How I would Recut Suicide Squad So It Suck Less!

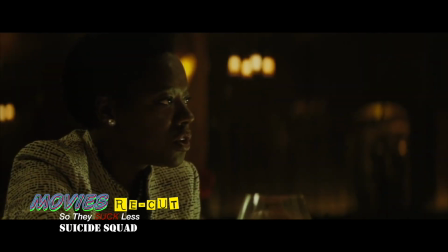I'm talking a flying spell casting, making shit disappear witch. A sorceress from another dimension, another world.
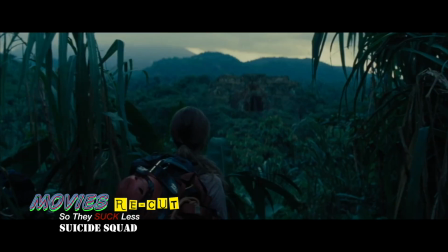Archaeologist Dr. June Moon wandered into the wrong cave.
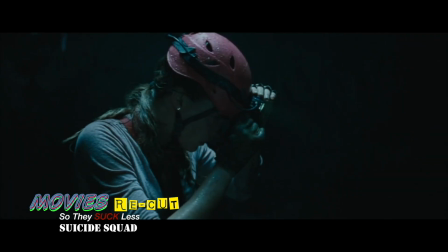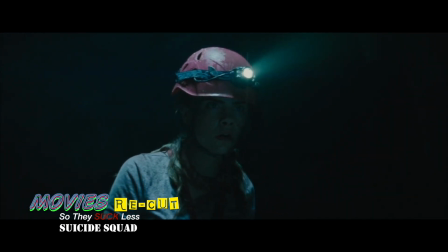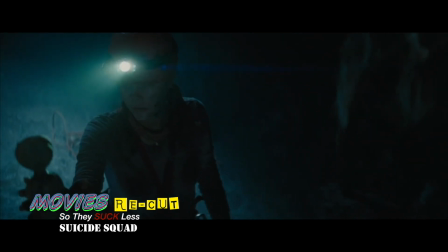She opened something she shouldn't have.
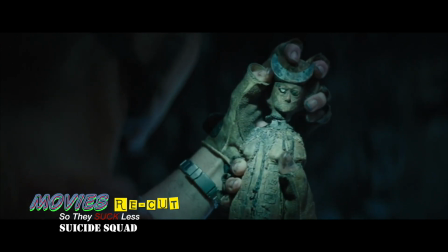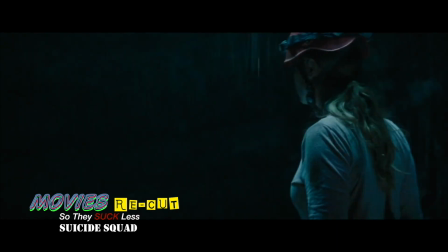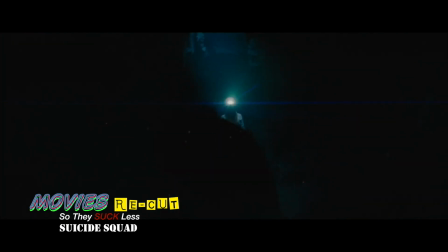Releasing a metahuman more powerful than any we've encountered. The Enchantress.
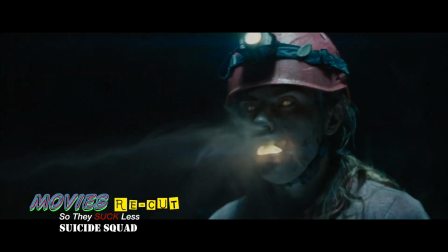She inhabits Dr. Moon's body now. Where is this witch?
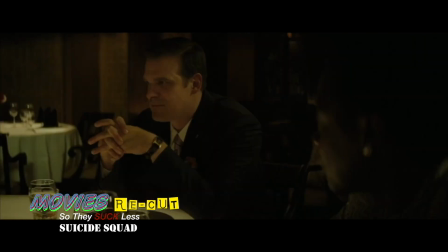In my pocket. Now tell him why she won't turn you into a frog.
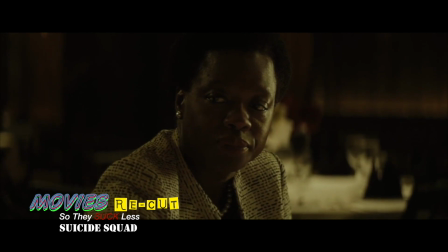Some say the witch has a secret buried heart, and whoever finds it can control the witch.
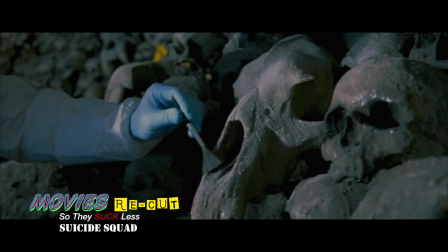So we searched the cave where she turned up, and we found her heart.
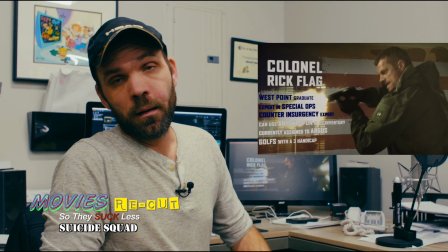Next one is Colonel Rick Flag, okay? So I did cut down extraneous images of
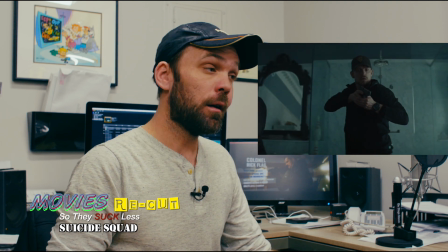the scene where Rick Flag meets Dr. June Moon for the first time, okay?
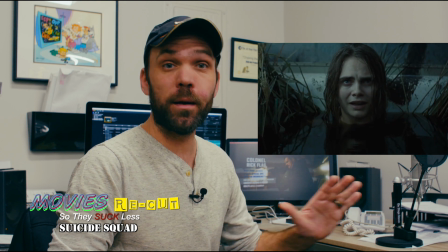It's just extra time that we don't need to waste. It doesn't add anything to the story. All we need to know is Rick Flag, Special Forces guy, and he fell in love.
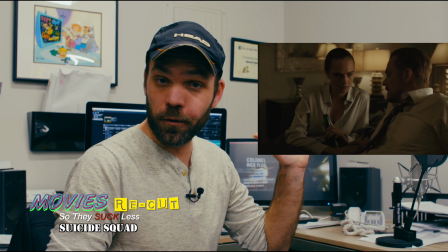Amanda Waller says I put them together.
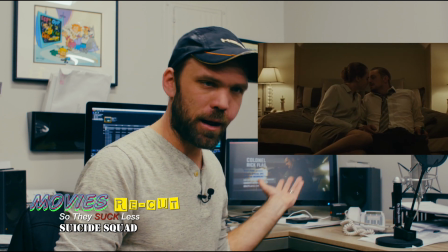specifically so that I can entrap Colonel Flagg and that they fell in love.
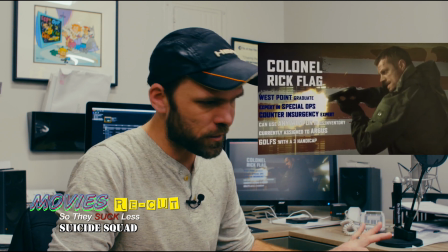That's it. We need to just, you know, Amanda Waller's voiceover with a few images, and that's it.
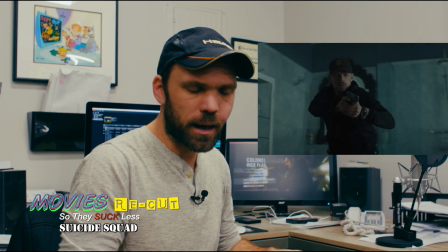We don't need to add additional, like, SWAT guys going into the room and then he meets her for the first time.
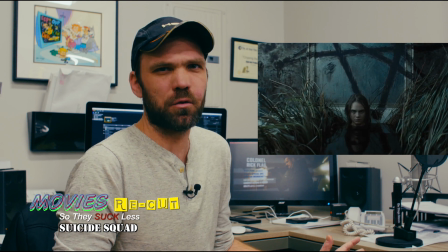It means nothing. It doesn't drive the story along, and we need to cut time.
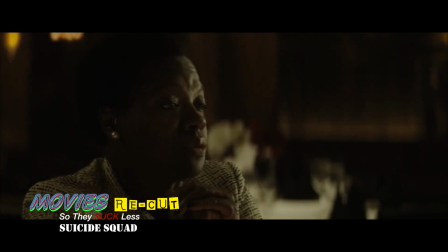We need to not waste time on this scene, so it's cut out.
You take the finest special forces officer this nation has ever produced, Colonel Rick Flagg.
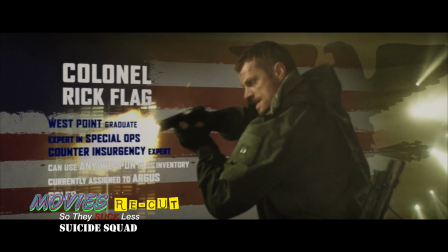I assigned him to watch Dr. Moon, and just as I hoped, it got personal.
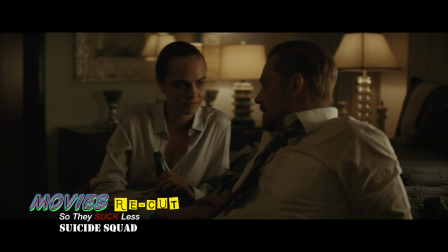Are you gonna kiss me or not? I have the witch's heart, and Dr. Moon has his.
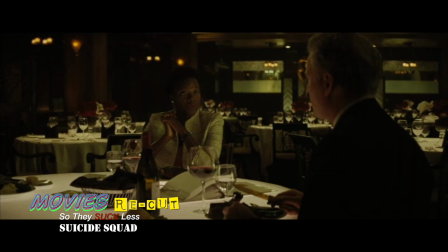Now he'll follow my orders as Holy Writ.
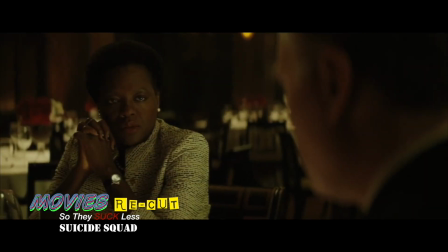In a world of flying men and monsters, this is the only way to protect our country.
All right, so I trimmed down the flashback character descriptions so that it only takes less than 8 minutes to get through versus 15 to 20 minutes to get through character description. So I'm just going to highlight the main things that I did. So instead of cutting into the prison to Deadshot and then the Harley Quinn,
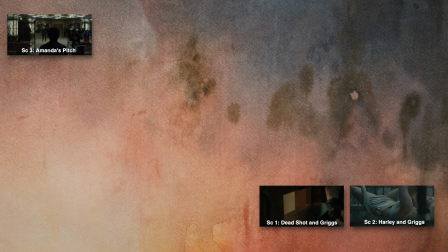we cut immediately to Amanda Waller's scene to get that set up. So we don't get to meet these characters. We only hear about them, and we get a little bit of backstory.
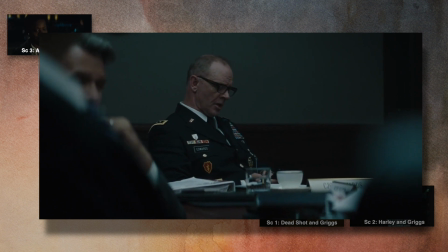Okay, the scene after Amanda Waller's dinner pitch is another pitch scene where
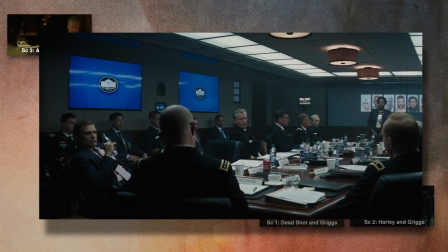she's pitching to Pentagon officials about Task Force X and its value.
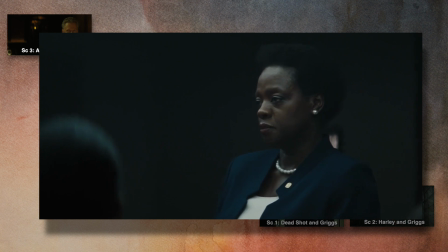She calls Dr. June Moon up to call the Enchantress so she can provide them a little example.
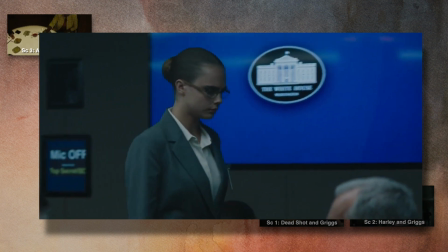The Enchantress disappears and then reappears with documents from the weapons vault from Tehran,
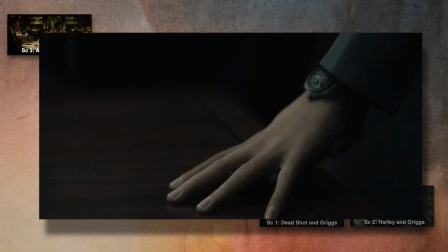and this convinces the Pentagon officials to authorize Task Force X to defend United States interest.
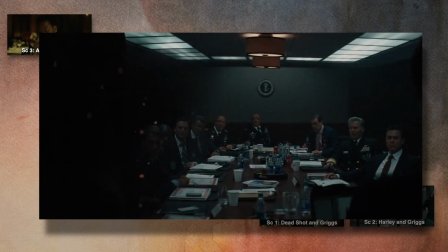I feel like this coming after Amanda Waller's first dinner pitch, it's like a double pitch.
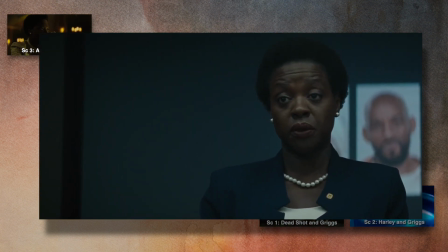We don't need this scene right now,
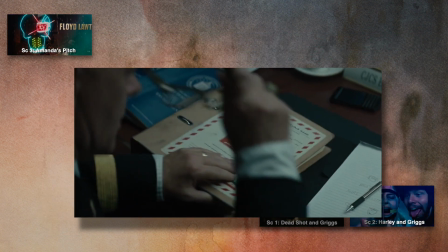so we're gonna put this off to the side and put it in a more appropriate place.
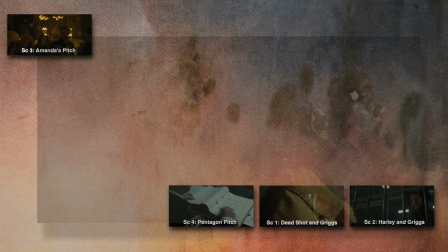Okay, the next scene in the movie is we cut to Deadshot in prison, and he's reminded of the last time he saw his daughter.
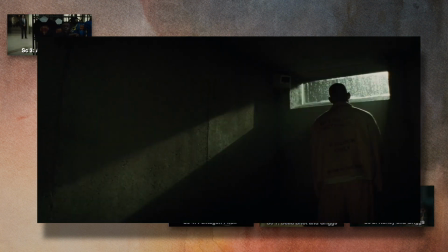And this scene should be the second scene in the movie because this is the best way to introduce our character Deadshot.
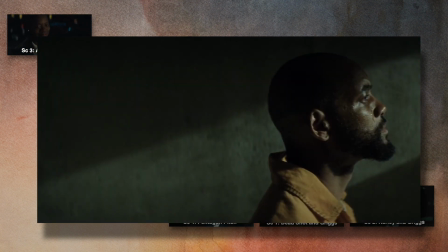Primarily because his relationship to his daughter and his desire to see her again
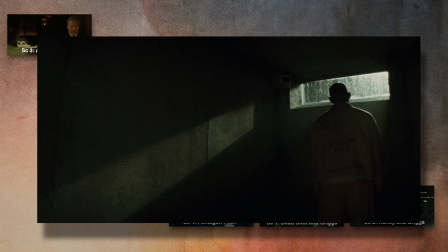is the primary driving motivation factor for this character. So this scene is the best scene to introduce our character.
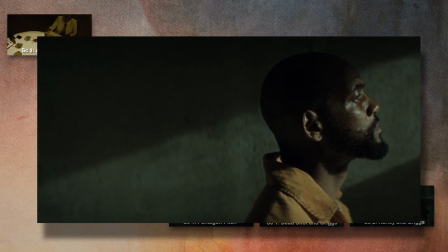So we clearly understand and get that he's got some past regrets.
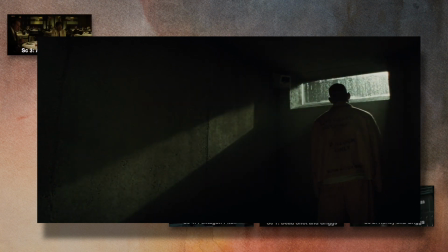And it's also a major theme in terms of helping this character make the choice to change to do good.
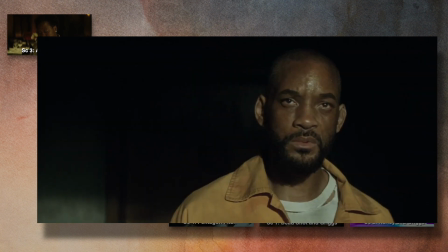I know you do bad things. Don't worry. I still love you.
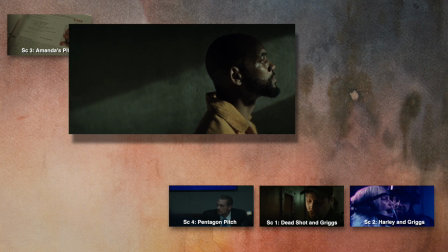All right, so this is going to be our second scene in the movie.
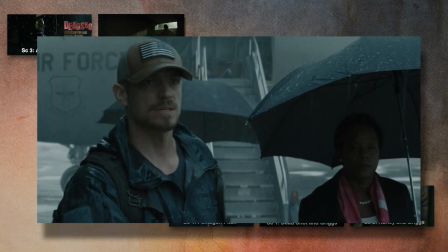Okay, so after Deadshot's character introduction scene, the next scene that's going to follow, the scene in which Amanda Waller,
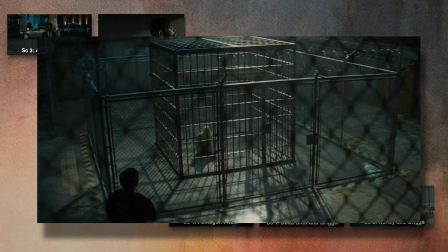Rick Flagg, and June Moon fly to Bel Rev to meet the
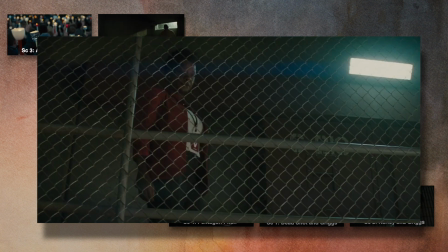protagonist that are held at the Black Ops site,
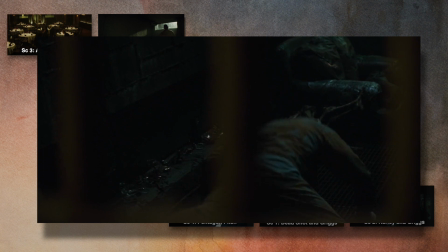which is Deadshot, Harley Quinn, and the Croc.
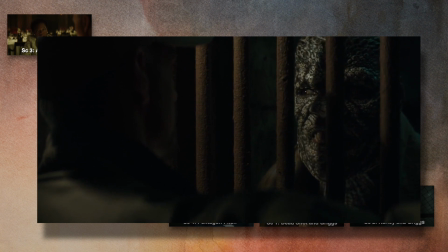Okay, so why I feel like this should be the third scene in the movie is this is where our antagonist, Amanda Waller,
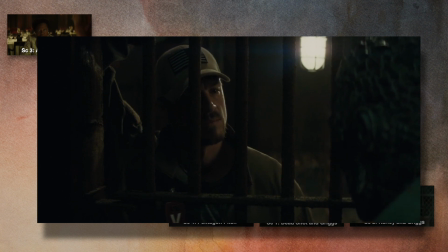meets our protagonist, Deadshot, Harley Quinn, and the Croc, and El Diablo.
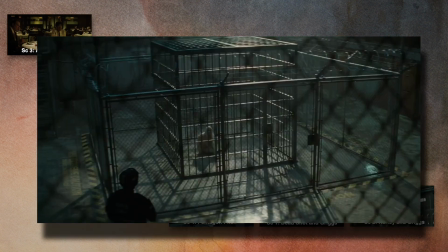It's a great scene. Amanda Waller meets Harley Quinn.
Are you the devil?
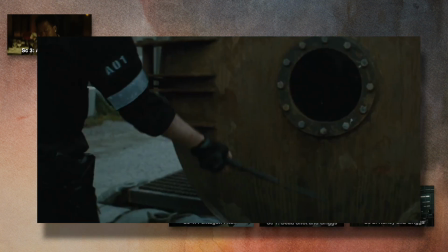Maybe. Put that burrito down.
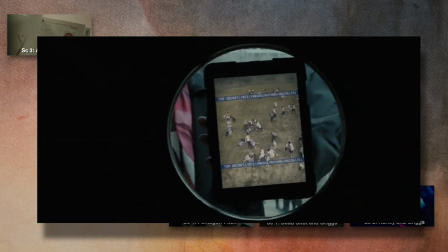You She got meets visitors, man. up with El Diablo, and then we get insight in El Diablo that he's a reformed man,
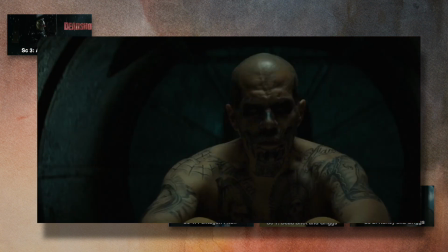and that he's not the same person that he was, which is a cool character insight.
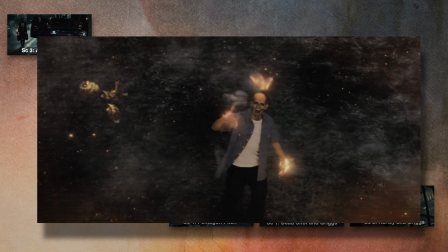And then we also get to see his powers.
That ain't me.
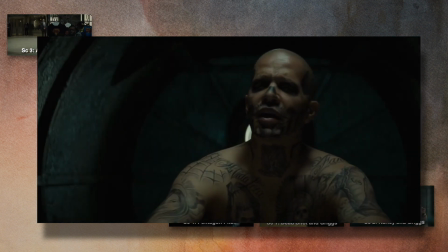That wasn't you. No, they say it's me, but that ain't me. That guy's gone. He's dead.
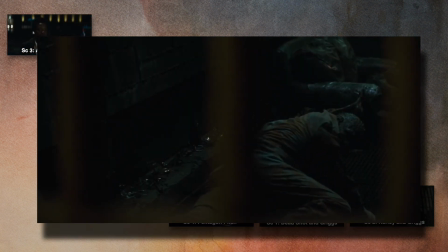And yet here you are.
Pretty cool. And then we get to meet the Croc.
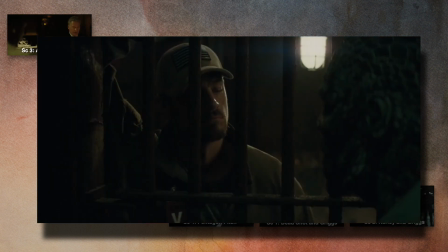Rick Flagg gets to meet the Croc, and there's some a little bit of character development there with the Croc.
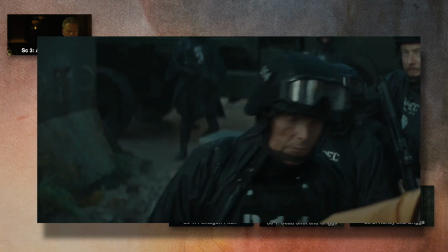The last segment of this scene is Amanda Waller meets Deadshot.
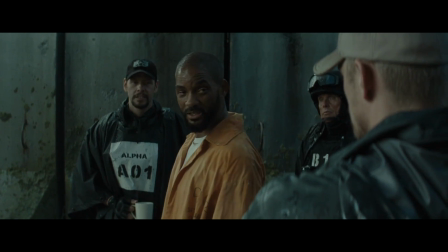So I'm going to show you this segment, and then I'm going to show you what I cut out and why.
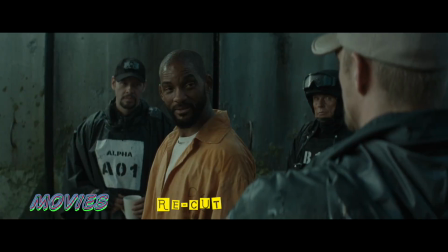See what you can do. They say you never missed a shot. Prove it.
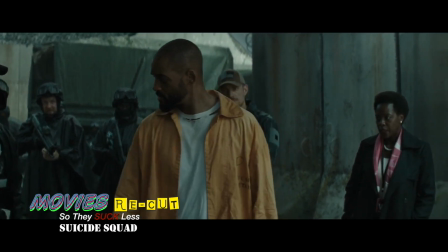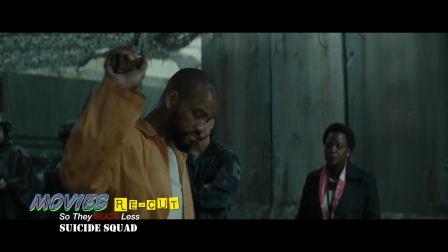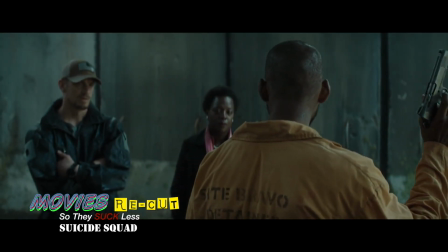Mm-hmm. You got one in the chamber. What you gonna do with it?
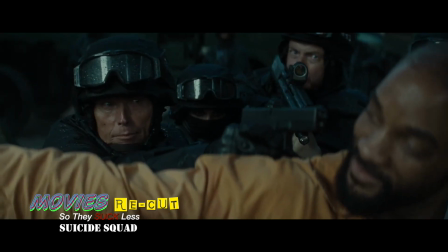Oh, shit! Give me the word, boss. I'll drop him. Everybody calm down. Griggs, tell your men to stand down.
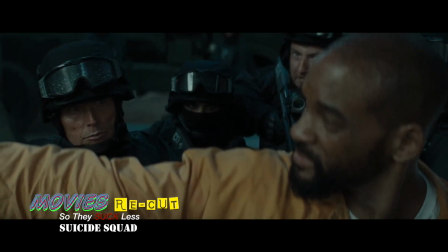Stand down! Colonel, for the record, this is exactly what I was concerned about. What's for dinner?
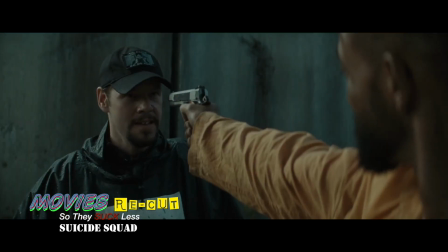Ames, if this man shoots me, I want you to kill him. And I want you to go clear my browser history.
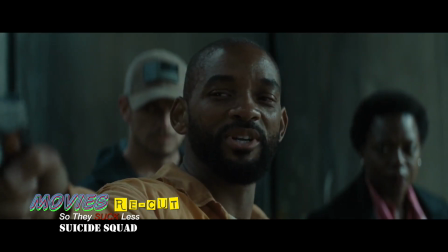Say, the firing pin is filed down, right? Mag full of dummy rounds.
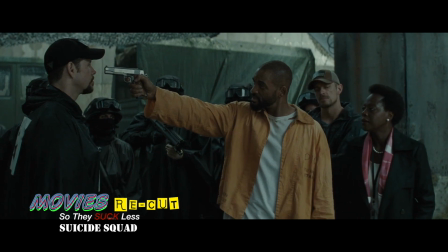If I pull the trigger, nothing happens. You're absolutely right. Why would we give a loaded weapon to an infamous hitman?
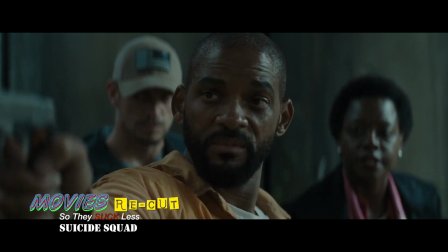Go ahead, pull the trigger. Empty it. Don't empty nothing. You don't even know this lady.
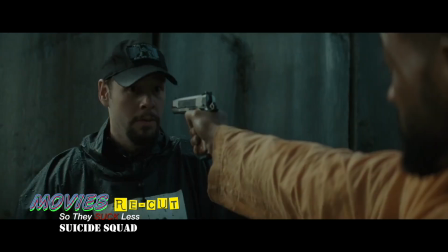I've known you like 9 months. Remember when I brought you that cookie? That was a real cookie.
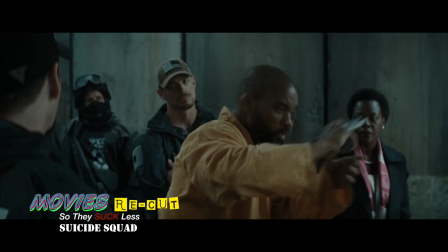What?
So yeah, there's tonal problems with this film. I mean, apparently David Ayer wrote and directed this film with a much more serious tone, and then later they reshot some stuff and added scenes, and then obviously recut the film to be a little bit funnier, a little bit more campier. And if the original intent and the original writing wasn't written that way,
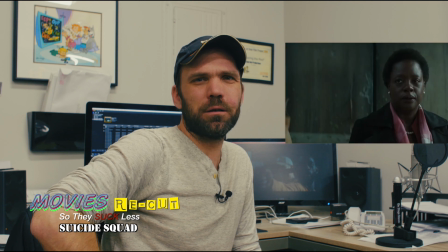it makes it very difficult to revamp a film.
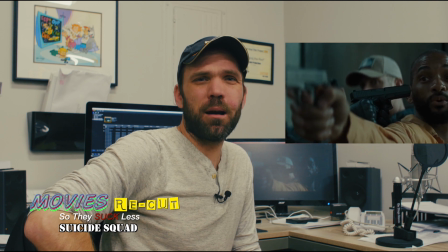So tonally, it's all over the place with the comedy and stuff like that, and that's the problem.